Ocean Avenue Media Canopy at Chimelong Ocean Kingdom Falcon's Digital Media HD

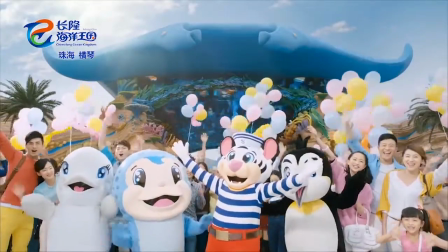[0:16]
The Ocean Avenue Canopy is a multimedia extravaganza found at Chimelong Ocean Kingdom in Zhuhai, China.
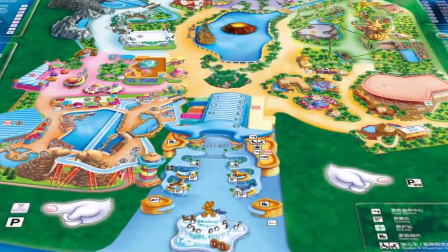[0:25]
Situated over the park's main entry and retail boulevard,
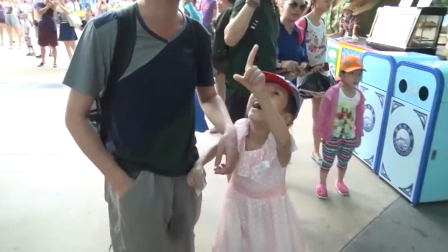[0:28]
this giant media canopy acts as the theme park's welcome experience in the morning and exit experience at the end of the day.
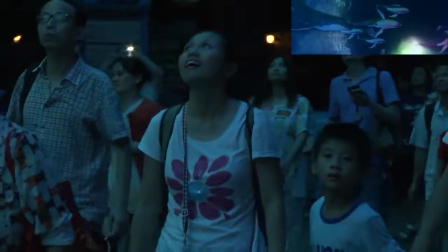[0:36]
It is a truly unique and spectacular front gate experience.
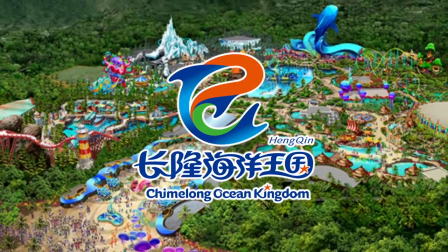[0:42]
Chimelong Ocean Kingdom is the newest theme park from the Chimelong Group.
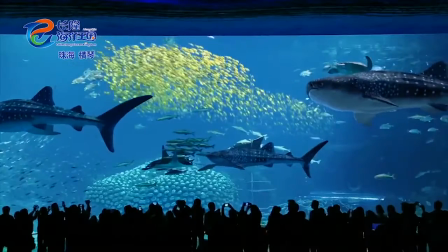[0:46]
When creating this record-setting new theme park, Chiang Long Group wanted to create a destination without equal,
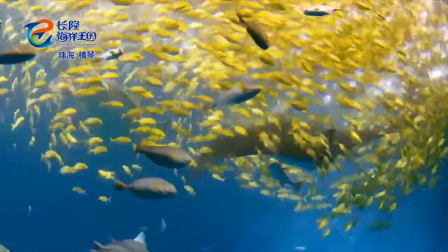[0:53]
which meant reinventing the typical theme park experience into something spectacular wherever they could, including right at the front gate.
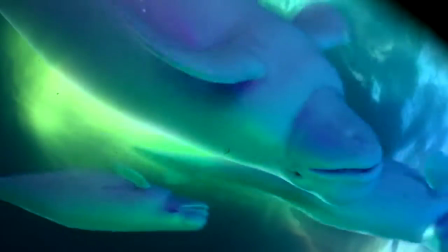[1:03]
The Ocean Avenue Canopy is a unique media canvas,
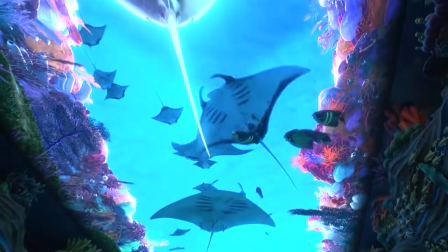[1:08]
carefully designed to display spectacular media created by Falcon's Treehouse. There is nothing like this in the world. To be able to have an experience of content above your head as you enter, that bookshelves as you exit, it is incredible.
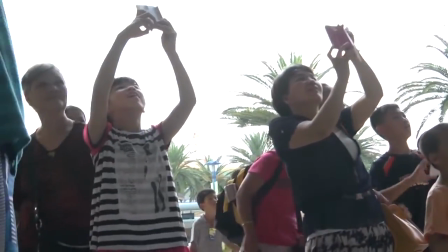[1:23]
Running the length of Ocean Avenue, the Media Canopy plays one of five unique storyline segments filled with custom characters,
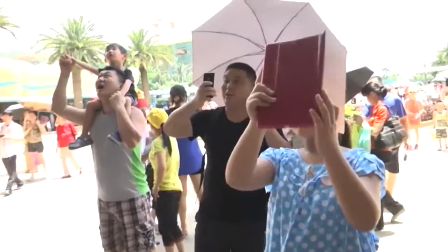[1:32]
environments, and styles from the park's opening to closing.
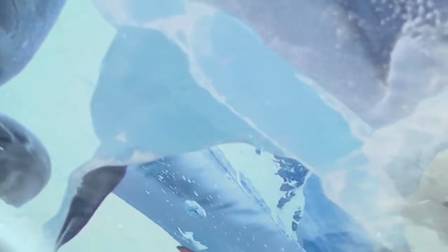[1:36]
Each of the storylines created for the Ocean Avenue Media Canopy had to be told visually with no narration or dialogue.
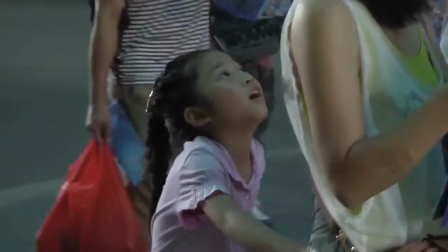[1:44]
The guests had to be able to step into the story at any moment and follow the journey of the characters.
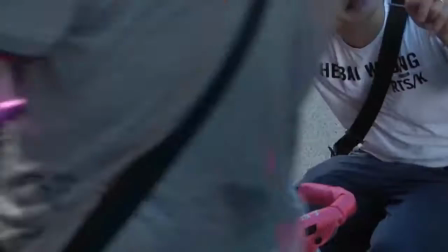[1:51]
Further reinforcing this storytelling challenge was the requirement to create an engaging environmental
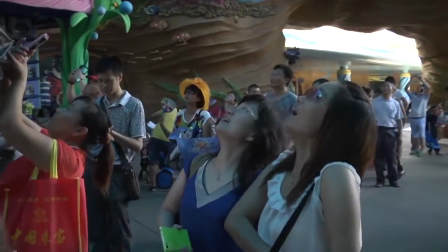[1:57]
story arc that would enhance the overall guest experience while entering and exiting the park,
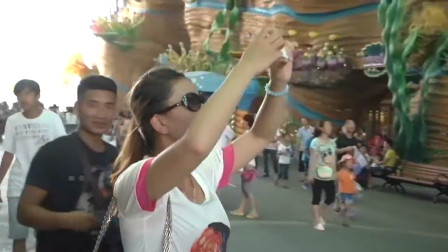[2:03]
but avoid becoming a distraction for guest flow and retail.
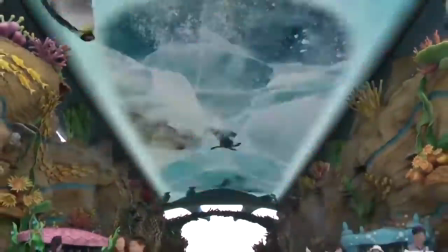[2:07]
Ultimately, over 12 minutes of media content was created to play on the Ocean Avenue media canopy.
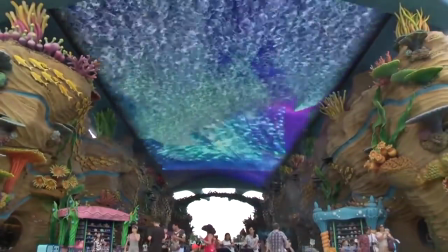[2:13]
To blend between each of the media pieces, a unique bubble transition was created.
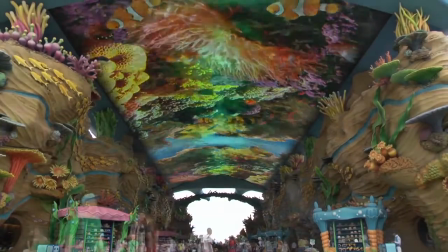[2:20]
This would loop the media segments in programmable order and allow for new segments to be inserted into the playlist at any time while maintaining a seamless loop. We wanted to create a model for each media segment that could be updated or replaced further on down the road so
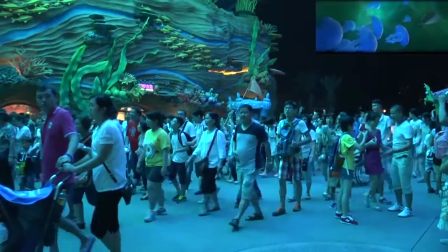[2:36]
that guests would get a new experience every time they came back to Time Long Ocean Kingdom. to avoid overstimulating the guests,
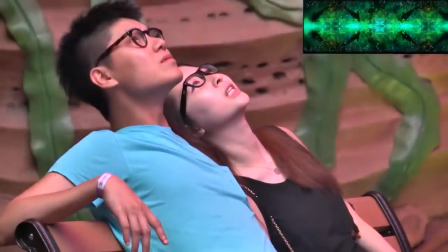[2:44]
and to encourage them to continue on their journey into the park,
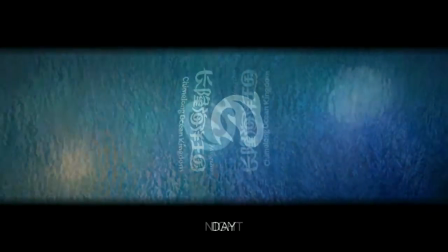[2:47]
a Chimelong Ocean Kingdom-branded screensaver was also created for transitions between the stories.
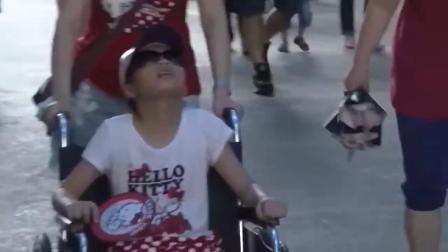[2:54]
This screensaver can be repeated to build anticipation between the main storyline segments.
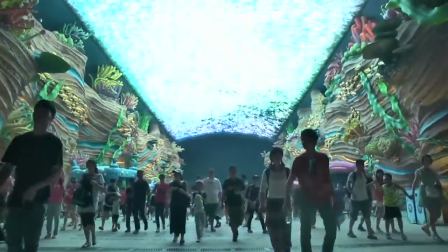[3:00]
These additional transitions and the randomization of the content meant that throughout
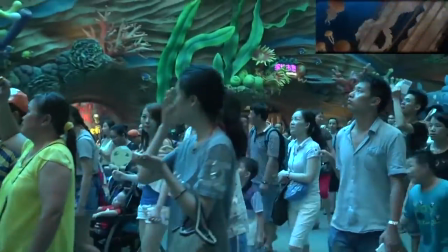[3:05]
the day the guests would always step into Ocean Avenue under a new media experience.
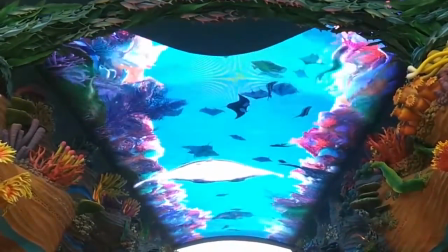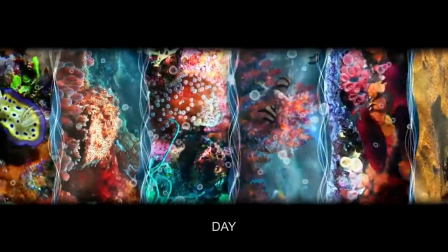[3:18]
To further aid in the storytelling of the park, day and night versions of the media were created to be shown at different times.
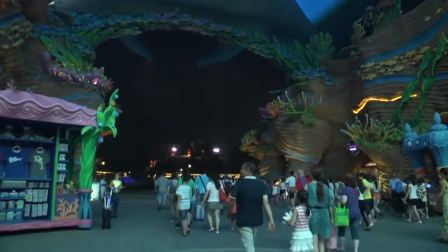[3:25]
These segments take into account the flow of the guests using visuals to help guide them down the street.
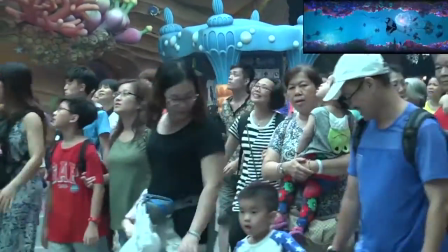[3:34]
These visuals are used to set the stage for a day of adventure for guests arriving in the
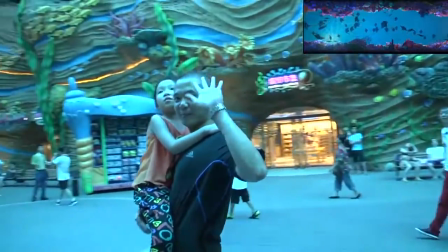[3:39]
morning and to create one final memory to take home with them at the end of their day.
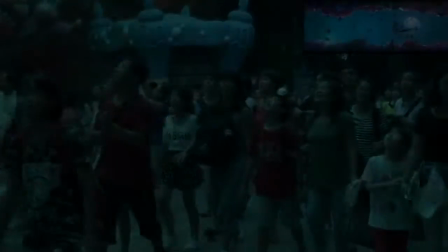[3:47]
One of the most interesting aspects of the canopy was scripting the story arcs to be tailored to the unique viewing angle. We were big into understanding how guests experience content and environmental storytelling.
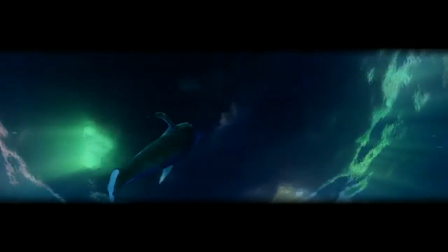[4:00]
A lot of our pieces were actually looking as if we're underneath the marine life creatures as they engage in this beautiful dance. We wanted to create a certain depth of field that allowed the viewer when they walked
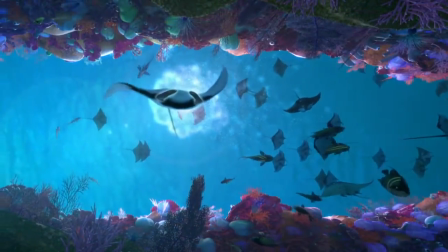[4:14]
underneath the canopy to go ahead and see the aquatic life circling down coming around.